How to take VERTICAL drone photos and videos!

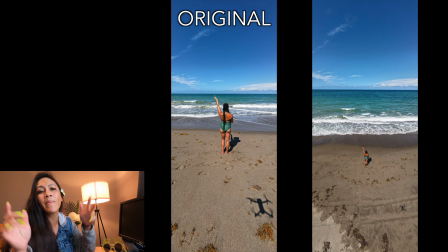(4:04)
And then I moved it again, just a little bit further back to see if that might make a little bit of a more interesting photo as well. So try moving your drone around, bringing it further back, tilting the gimbal in different ways.
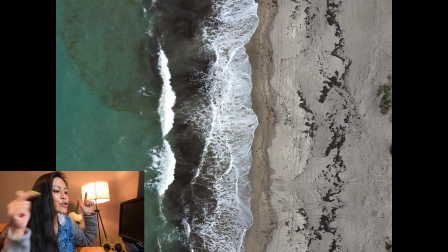(4:15)
And actually, speaking of the gimbal, here's another interesting one. Here's the normal photo of what it looks like in a top-down shot.
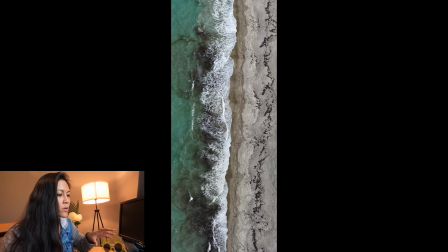(4:24)
So your gimbal's pointing all the way down at 90. In this example, you can do a panoramic when it's facing directly down. And I think this is a really unique one. I love doing shots like this, especially with boats in docks. Oh, I love that kind of photo. All right, let's talk about video, but first, if you're getting some value out of this video, make sure you cheers that like button and consider subscribing and check the description so you don't miss a thing. And if you take any vertical photos or videos, make sure you tag me on Instagram so I can see them. And tell me in the comments if you have any questions. I'll do my best to answer them. Okay, video. There's two things to consider when you're shooting video. The first one, especially if it's your Instagram stories, TikTok, things like that, consider making them short clips, especially if it's the entire story, 15 seconds or less, so it's not a bunch of stories.
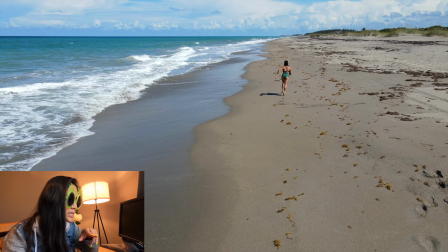(5:09)
The other thing is you want things to be tight on the horizon, so make me small.
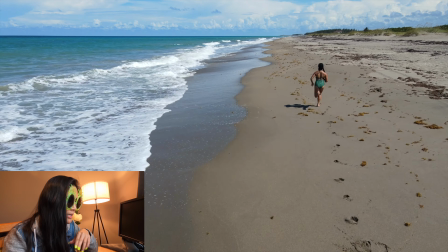(5:14)
You can see in this clip, as I start running, I'm way off on the side of the frame.
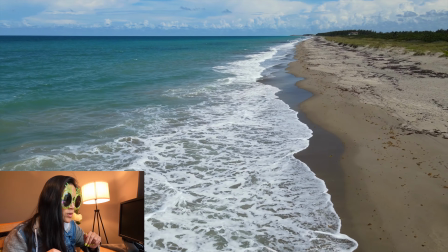(5:19)
And so if this were cropped vertical, it's kind of a weird angle.
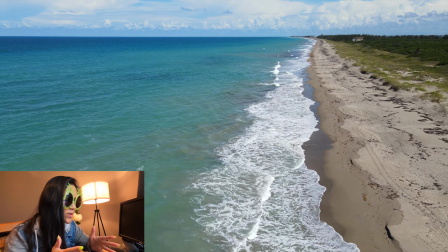(5:24)
You can see that like the horizon of the beach isn't in the right place either.
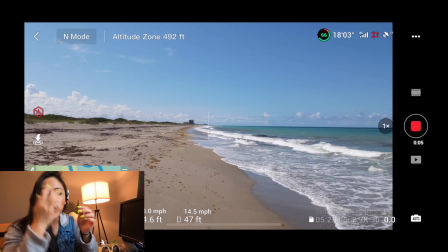(5:28)
So one of the things you want to do is line up your drone so it will work really well when it's cropped in for that vertical.
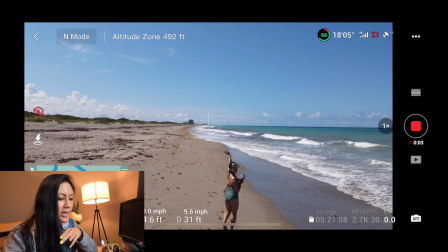(5:34)
So in this example, you can see that I'm lined up with the horizon so that as I'm walking forward and the drone's coming forward,
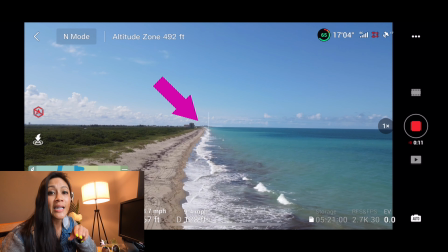(5:42)
and you can see I have that plus sign turned on in the settings so that I can keep it perfectly on the horizon as I bring the drone forward
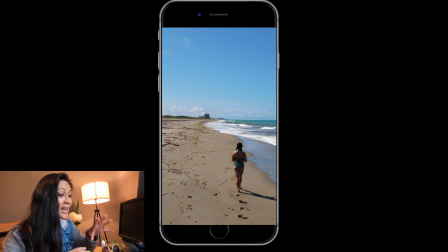(5:49)
and up. So cropped in, it looks like this. And one of the other things to know is that this is not a quick shot. I'm manually flying the drone and I'm simply pressing forward until it passes me.
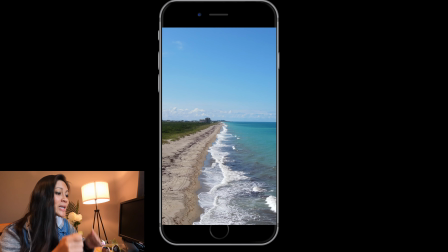(5:59)
And as soon as it passes me, I'm continuing to press forward, but now I'm just flying the drone up at the same time.
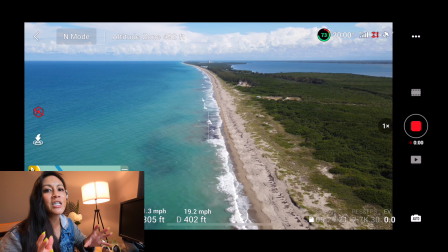(6:05)
Super easy movement forward and then simply up. I love this shot to reveal kind of like where I'm at in general.
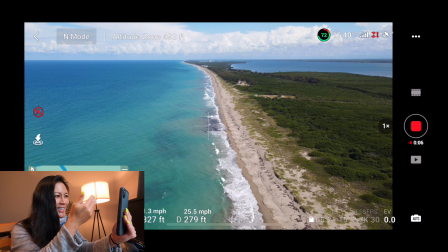(6:12)
So often we're so focused on Instagram stories of just talking to the camera and showing exactly what's happening in a single spot.
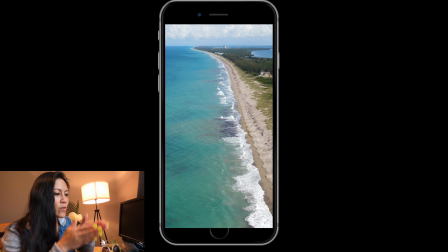(6:19)
But in this one, it's demonstrating where you are. And so I have the drone focused on the coast and I'm simply flying it back and up. So it's kind of revealing more and more and more of where I'm at. I love flying drones. Drones are so fun and so easy, and I'm here to give you helpful tips to get you into flying drones like a badass in no time,
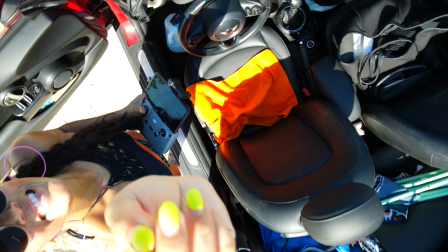(6:41)
because I don't know why everyone makes it feel so complicated. It's not. Cheers that like button if you haven't already, and I hope to see ya in the next adventure. Ciao.